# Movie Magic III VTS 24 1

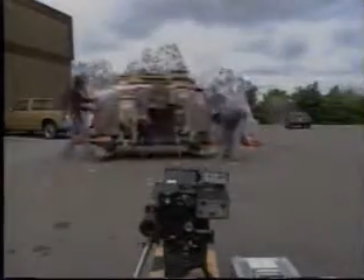While miniatures are often filmed indoors,
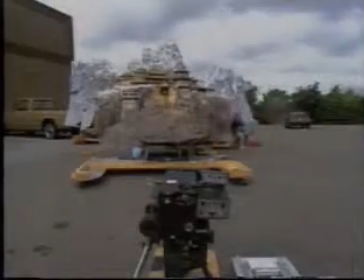Craig Barron has decided to shoot this model outside in order to get the real sky and clouds in the background.
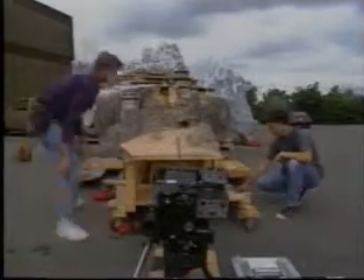This will enhance its realism.
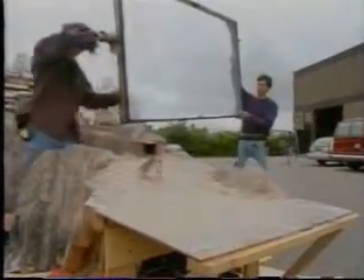Large screens called scrims, made of transparent gauzy material,
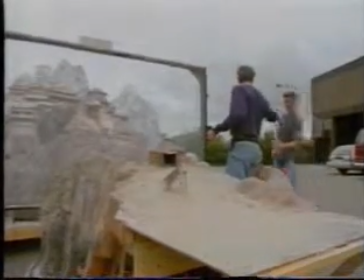the same cloth used for bridal veils, are placed between the foreground miniatures and the background mountains.
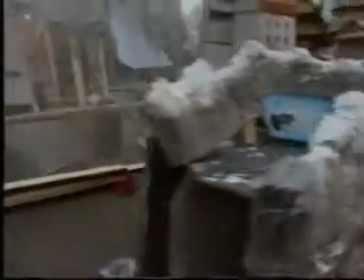This will simulate the haze visible in a real panoramic scene.
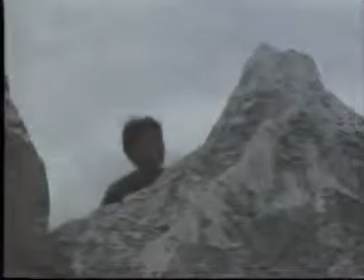This haze effect adds to the illusion of distance in a miniature set.
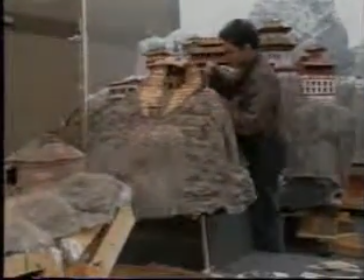After being assembled, the palace is touched up with gold animation paint.
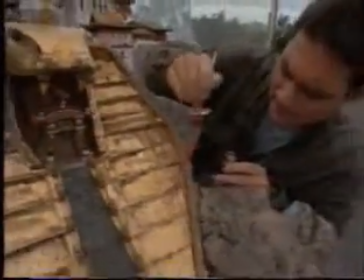Powdered tempera paint substitutes for Tibetan soil.
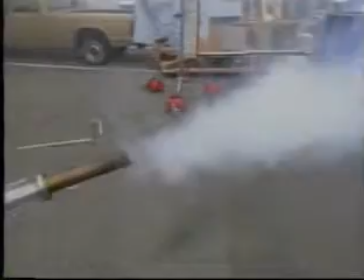Finally, a mineral oil smoker called an ajiba is brought in to deliver eerie mist on cue as the camera rolls.
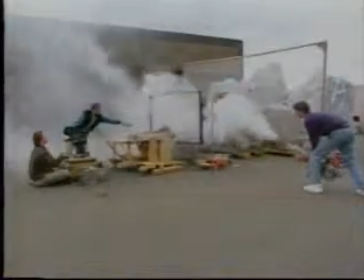Okay. Got it.
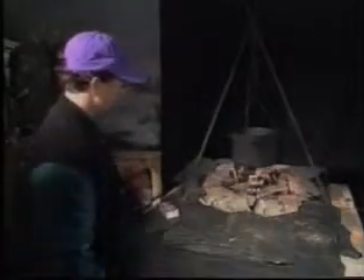After the palace is photographed, a full-size fire element is double exposed onto the same piece of film.
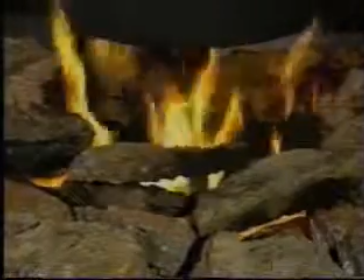This is being added to the interior of the miniature peasant hut for additional realism.
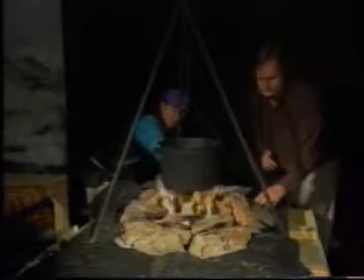From camera, you can actually see through the flames here, so you might want to break up the rocks a little bit.
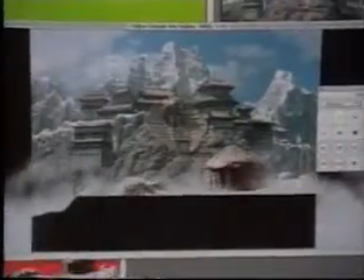Once completed, the individual film elements are scanned into a computer.
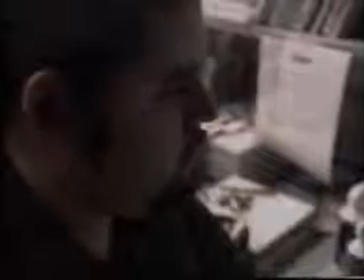Computer artist Paul Rivera adjusts the size, color, and contrast of these elements.
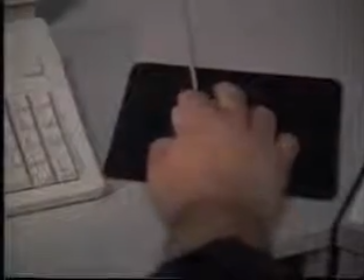He combines them with footage of Alec Baldwin's double by replacing the green background with the palace.
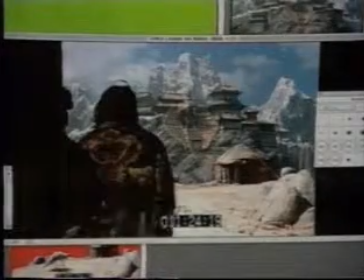Oh, I'll give it depth. That's great. When The Shadow reaches movie theaters,
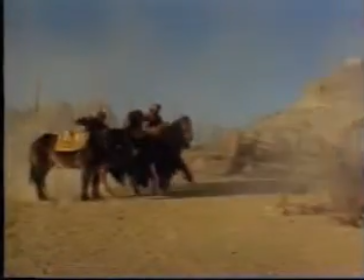the weeks of detail work by dozens of talented artists will occupy mere seconds of screen time.
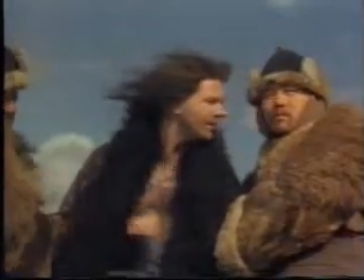You call that a temple? No. There.
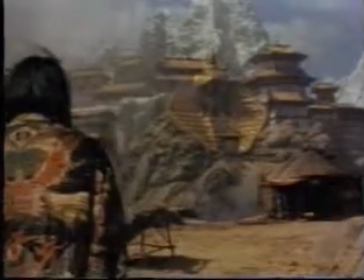It's a tremendous effort for a very short scene.
The clouded mind sees nothing.
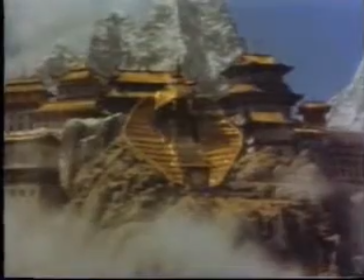But without an establishing shot, we would never get to see the ornate palace within which so much action transpires.
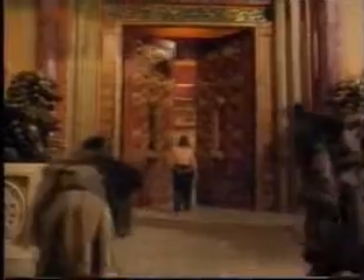For that sense of place, we owe a debt of gratitude to the effects wizards.
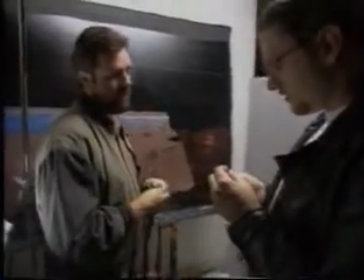Theirs is a job that isn't taken lightly. I feel responsible that everything that I do is the best that I can do it.
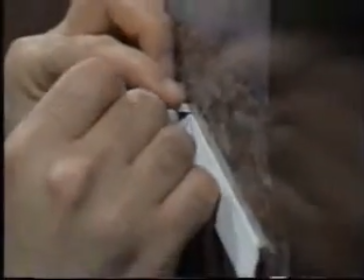That is very important to me. No matter how tired you are, no matter how long it's dragging on or how frustrating,
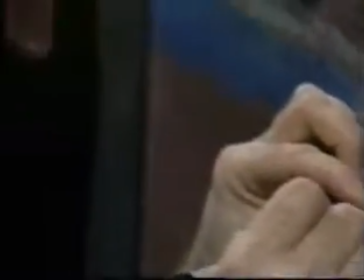that you remain enthusiastic enough to complete it in the best way you possibly can.
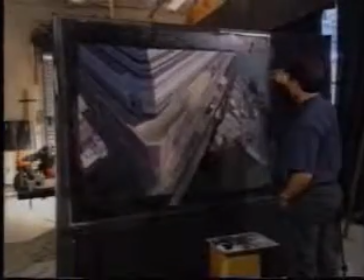It's a very exciting thing when you go to the movie theater and you're sitting in an audience.
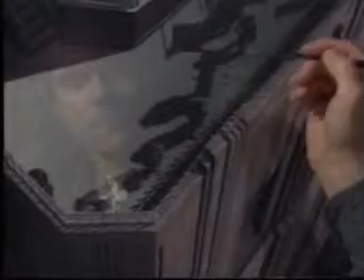When your shot comes up, sometimes you can feel a hush or a gasp from the audience. It's very exciting to get that feedback and know that your shot has worked both as an illusion and as a dramatic story point.
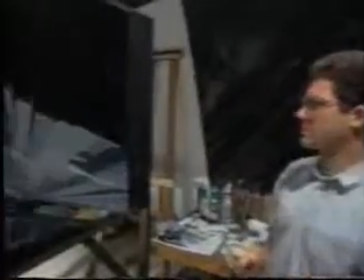It's very important, I think, for an audience to get the vista first. You know, at some point, as you're telling the story, to come back and go, bang,
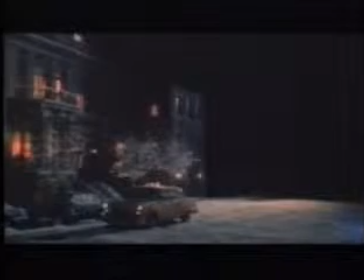this is where this particular piece of the story is going to be told. Otherwise, I think they start feeling cheated.
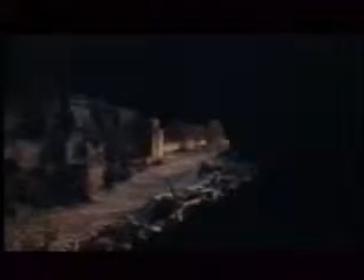You know? I think they need a scope. As long as filmmakers want to turn small sets into dazzling vistas,
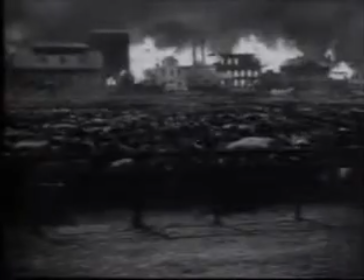as long as big shots are required for the silver screen,
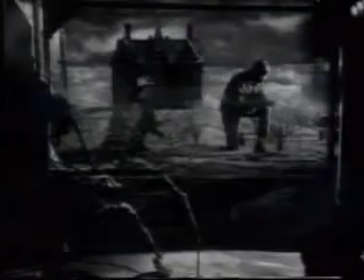Hollywood will continue to have its landscapes tended by the wizards of special effects,
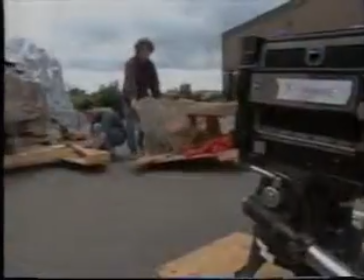who create stunning views with hard work, skill, and a little movie magic.